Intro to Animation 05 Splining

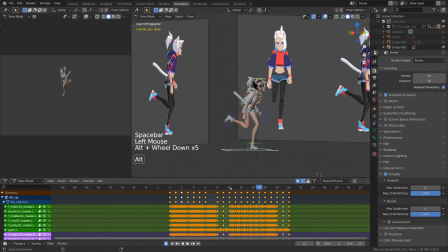(4:05)
Of course, you can still view and edit every frame manually by scrubbing the timeline, it's just the playback that will skip some frames.
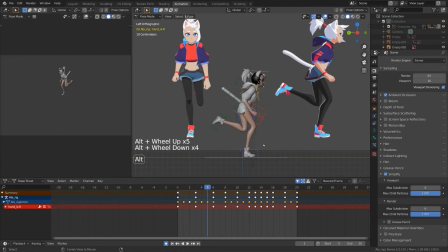(4:12)
A few tips I have to do with understanding some principles of animation, namely follow-through and overlapping action. This is a fancy way of saying inertia.
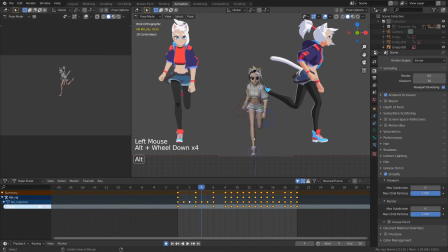(4:23)
Whenever you have things moving, usually there is a main driving force of the momentum, and then everything else follows that momentum to an extent.
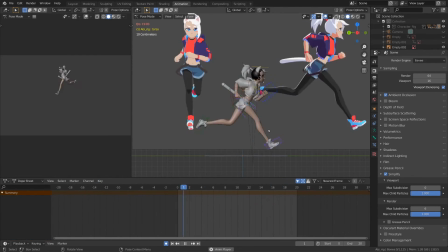(4:31)
So for this example, in a run cycle, the torso or hip or center of gravity,
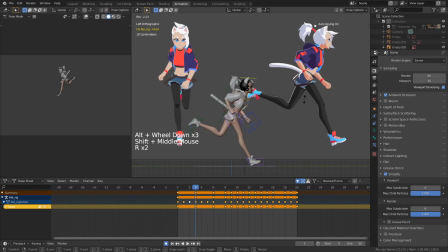(4:37)
whatever you want to call it, is the main momentum driver, moving the character up and down slightly. We can use this information by having the head lag behind slightly when moving up with the chest,
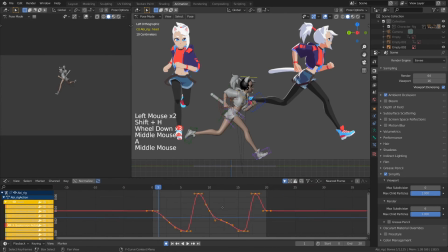(4:49)
giving the head some weight like it would have in real life. Just don't overdo it because we don't want their head to look too floppy either. This is the fun part, and also the hard part. So hopefully you have some fun with experimenting with poses and getting the animation you want to see out of it. But if you ever need more resources to study animation in more detail,
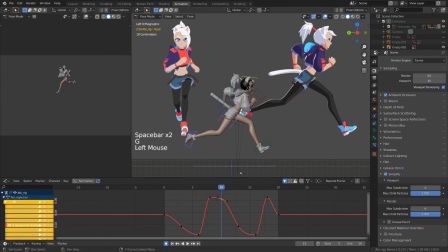(5:08)
I encourage you to learn more about the 12 principles of animation, as well as study more and more reference as you go.
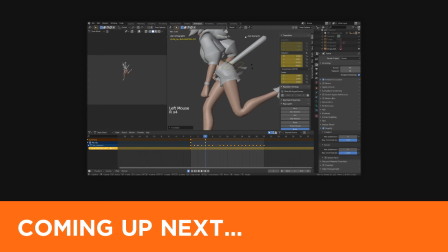(5:14)
I also discuss a few more tips in the next video that should help you polish your animation.